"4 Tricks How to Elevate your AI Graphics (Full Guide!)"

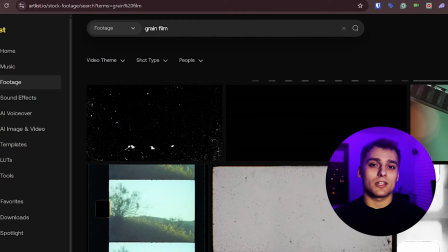(4:05)
I'm grabbing a grainy light flicker, which adds nice energy to the background. Set the blend mode to overlay.
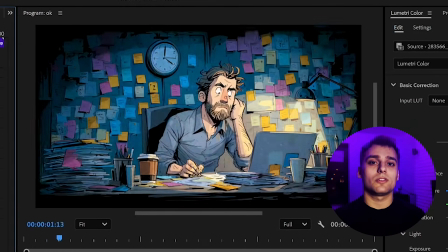(4:12)
Sometimes screen works better, so test both depending on the source.
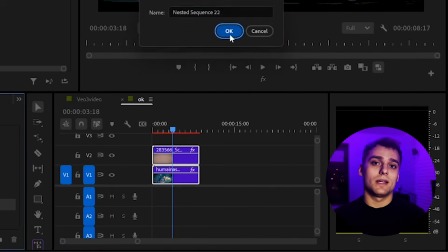(4:16)
I'll group both layers into a nested sequence, then add a mask via opacity to create a subtle vignette.
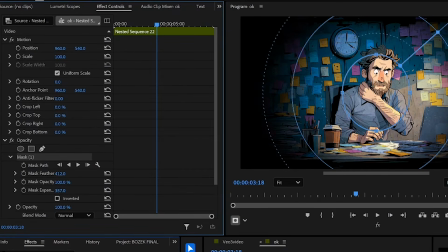(4:23)
I'm increasing the feather to soften the edges. Opacity feather is where the real control lives here.
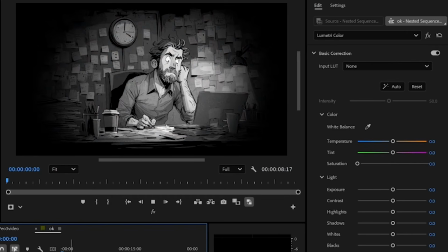(4:29)
Now let's remove saturation using Lumetri color. The desaturated look fits this aesthetic really well.
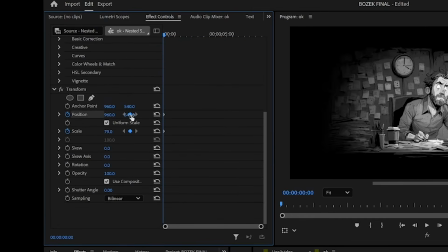(4:35)
One last layer of motion. Using the transform effect, I'll keyframe some gentle upward movement with slight scale.
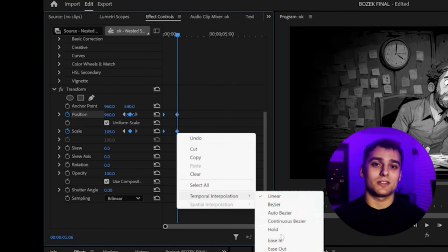(4:43)
Important, set keyframe interpolation to ease in instead of linear for a smoother feel.
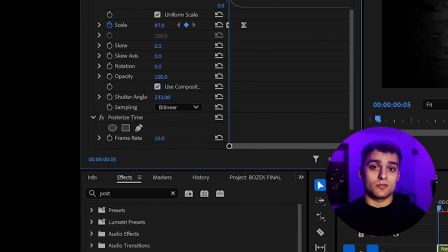(4:49)
Let's apply posterized time again, this time for the motion sequence. Done. The end result no longer feels like basic AI content.
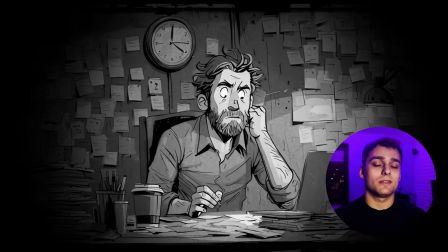(4:57)
It looks like a custom-built animated scene. Let's move to something more cinematic.
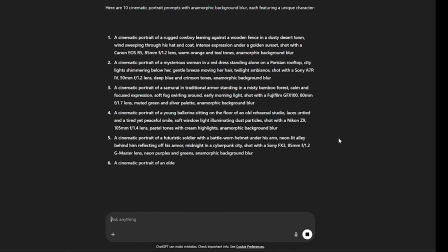(5:02)
I'm asking ChatGPT for a fresh list of prompts, same process as earlier. We run it through MidJourney, pick the best shot, and use that as our base.
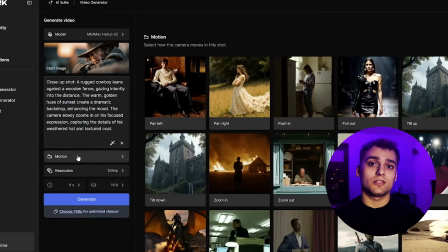(5:10)
This time I'm switching to Minimax Hailuo 02 to turn our still into motion. Looks great, definitely a keeper.
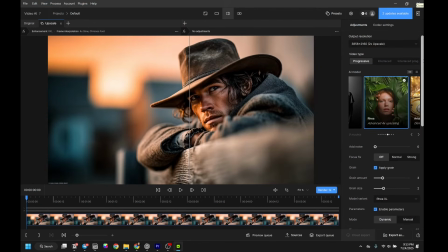(5:17)
Now we upscale again with the same topaz preset as before. Looks amazing.
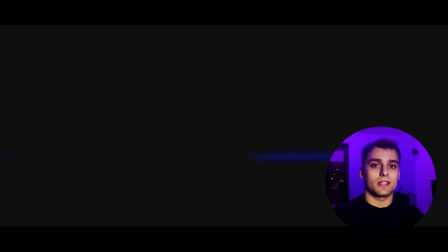(5:22)
On to effects. For this shot, I'm adding an anamorphic flare, another trick to give it that cinematic look.
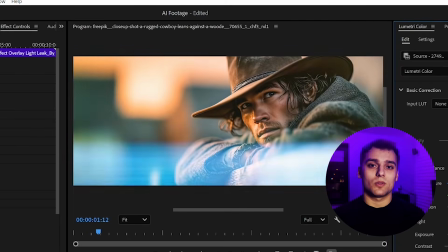(5:29)
Again, I'll use screen mode for blending. Works like a charm. Next, I'm masking in a subtle blur layer.
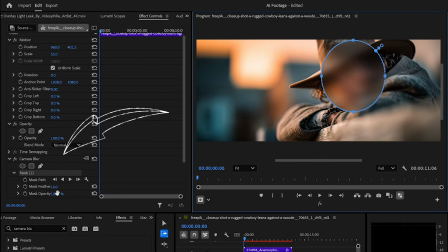(5:36)
Same technique as earlier with the vignette, just repositioned to focus on our subject.
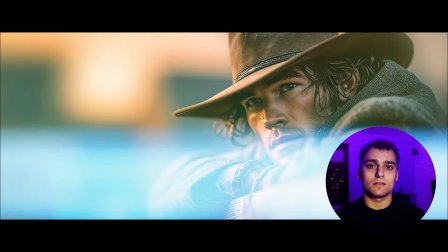(5:42)
Final result, really clean. And don't forget, you can export this in a non-standard aspect ratio for a bold filmic presentation.
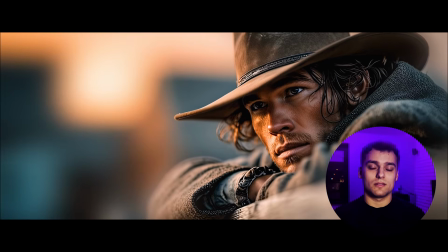(5:51)
And now, my favorite trick. To really elevate your AI footage, add sound design.
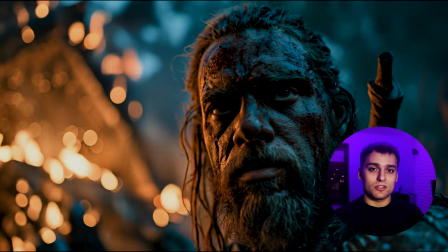(5:58)
Nothing makes visuals more emotional than sound. I'm using Artlist again to grab custom fire samples and some ambient destruction sounds.
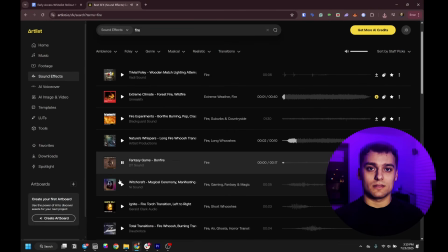(6:05)
Here's one that works perfectly. Now let's layer in screams from a burning village scene.
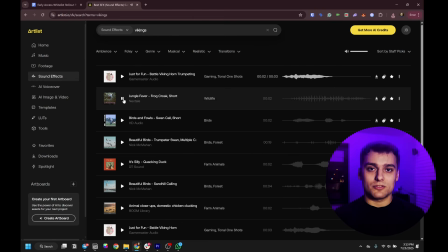(6:11)
Perfect fit. And let's throw in some Viking horns and collapsing buildings for added drama.
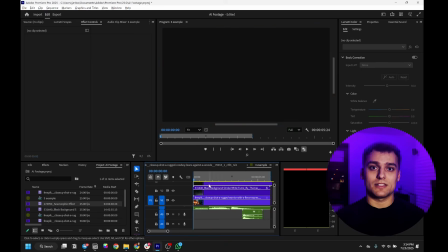(6:16)
Now, just a touch of EQ and level balancing in post. Here's the final sound pass.
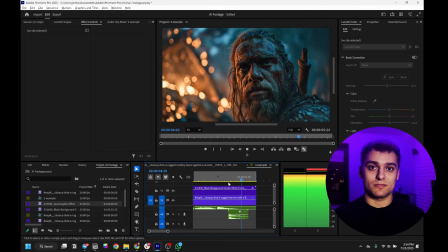(6:22)
Just listen.
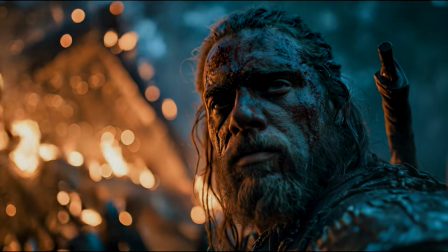And that's how you take AI visuals from just okay to fully cinematic. Whether it's designing custom icons, animating stylized loops, or building rich character scenes with voice and motion, these steps help you stand out. If this was helpful, give it a like, drop any questions below, and don't forget to subscribe for more real AI workflows, not just shiny thumbnails. All links, prompts, and presets are in the description. See you in the next one.